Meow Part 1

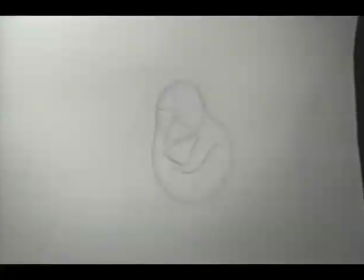16:44 I'm going to compress the brow down. When he's going, the brow is going to come down, so he's going to go like that.
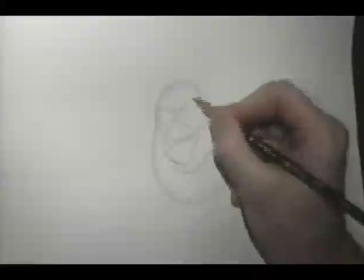16:53 Okay. Bring the brow down. Close the eyes.
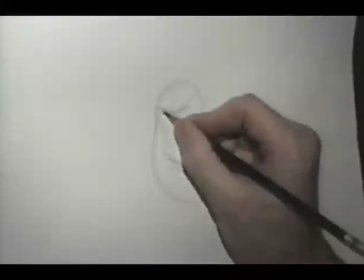17:05 The wrinkle on top just to get the compression.
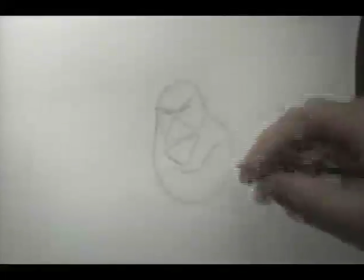17:10 Put the chin in.
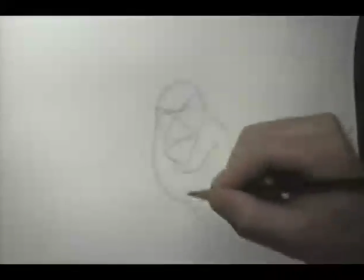17:12 I'm going to swing the chin over to the side a little bit so that it follows this line of action going down through the face,
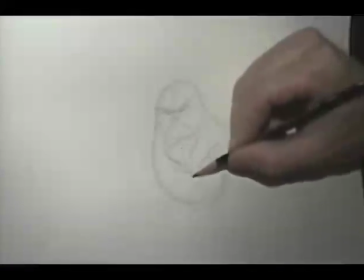17:20 right down through the center line of the nose. It's going to come down here. It comes out and then out and around like that to create that contour.
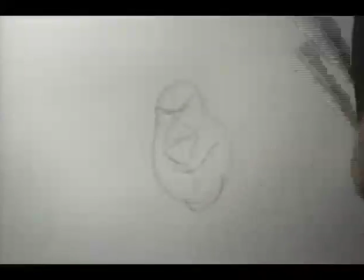You can see even more swing on the jaw.
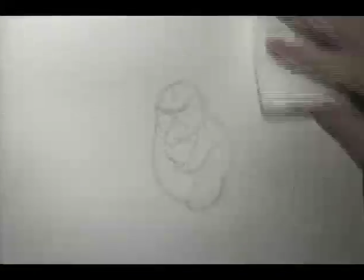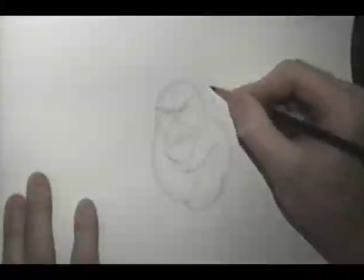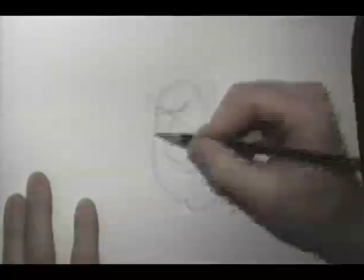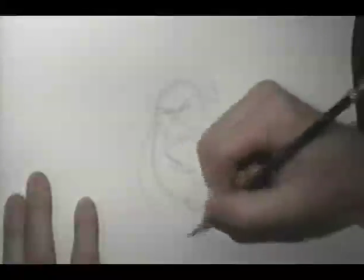17:59 Now, as that compresses, I'm going to take the mane and I'm going to press it out too.
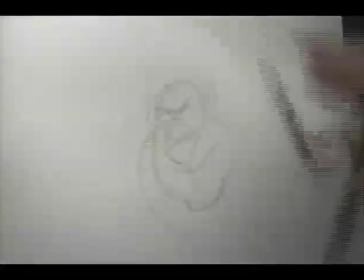18:04 Swing it back, and because he's moving back in this direction, I'm going to get a little bit of a drag on the tail of the mane.
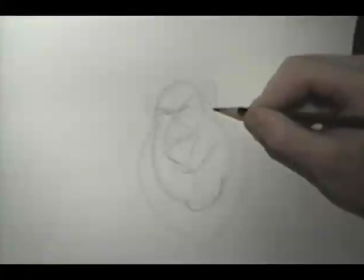18:11 So it's like a secondary action that's taking place in the head.
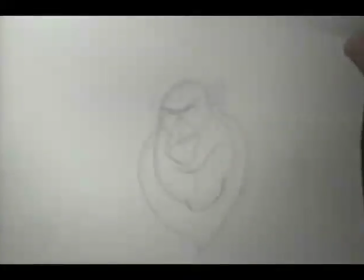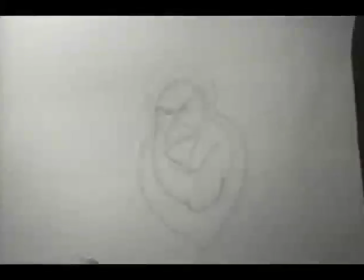18:22 And the head is tilting down slightly.
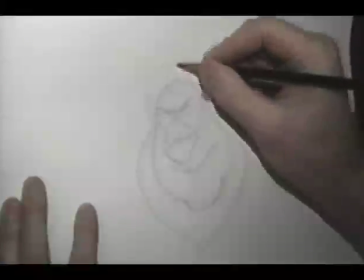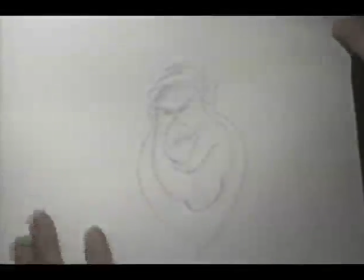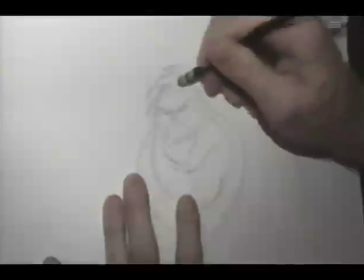18:38 If I erase my construction line on the inside here, you'll be able to see that I'm presenting more of the top of the head.
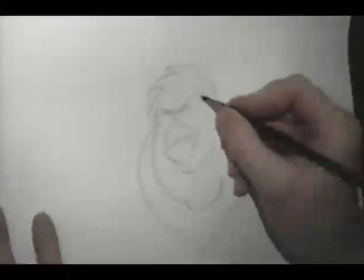18:45 And it's a little bit of a cheat because I've taken, and what I've really done is I've just taken the brow and dropped it down here, like that,
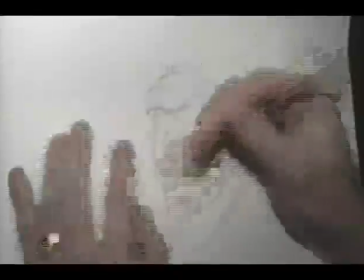18:52 which creates the illusion that I'm actually seeing more of the top of the head.
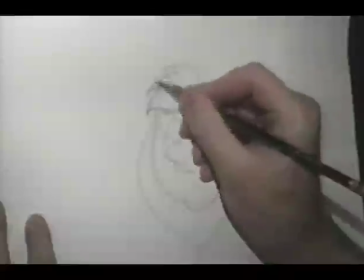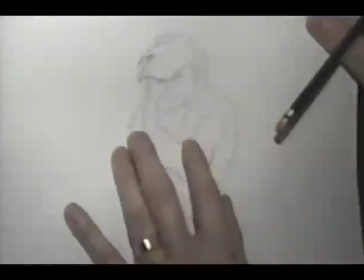19:04 Now if I take this off, and I'm going to place the cranial mass right on top of the other one, and I'll flip those and you can see how the head tilts forward?
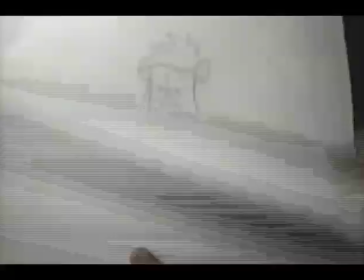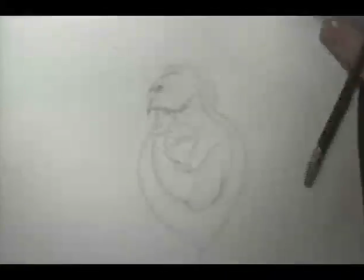19:18 So we're getting full body action as well. If I drew on the rest of the body, the shoulders would probably come up here and up here on this side as he anticipates into that M.
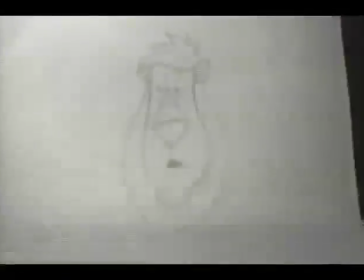19:34 Okay, then just flipping it, double check to see that your masses are the same. The overall volume is maintaining its structure.
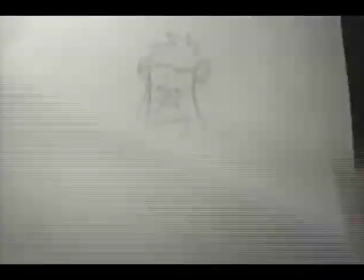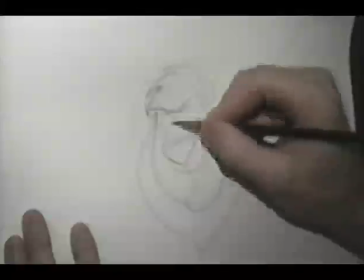19:50 And don't forget, there's stretch and squash and everything, so you can get a certain amount of compression into it.
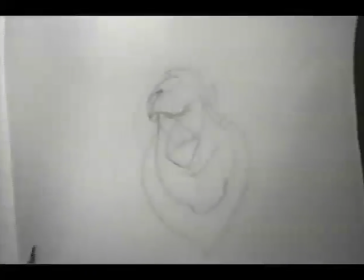20:00 Now what I'm going to do is I'm going to take my first drawing, the drawing that I just did, put those two down over top of each other, and I'll take the drawing that I did second
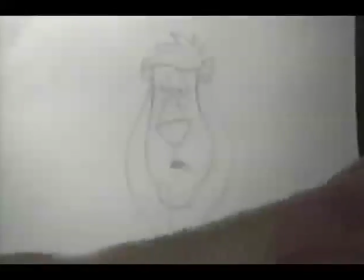20:08 as an in-between, and because I've been asked to do this, I'm going to say, I'm using a rubber band to hold down the
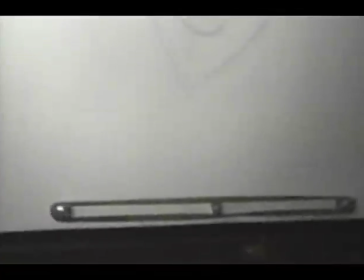20:19 artwork down on the bottom.
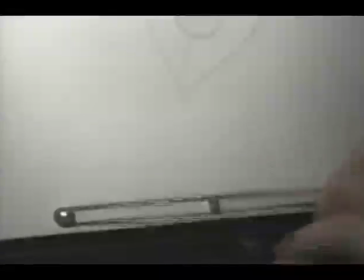20:23 If it was tighter, I could play a little song, but...
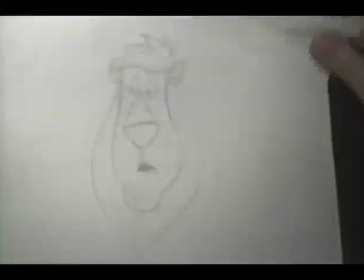20:28 Okay, so now I'm going to flip these drawings.
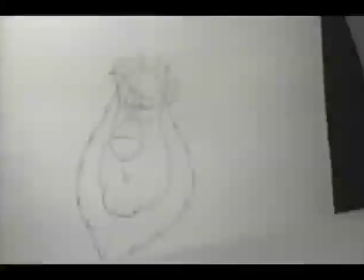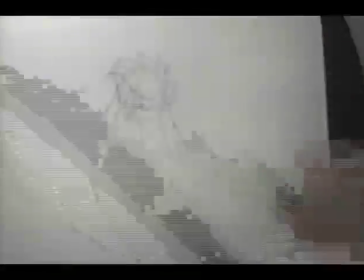20:36 You can see the action taking place there as he anticipates down into it.
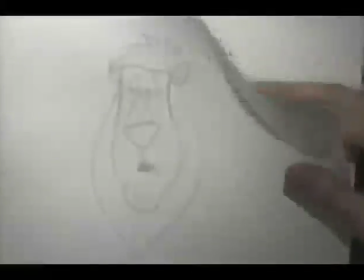20:44 It's a good idea to become ambidextrous in this type of thing.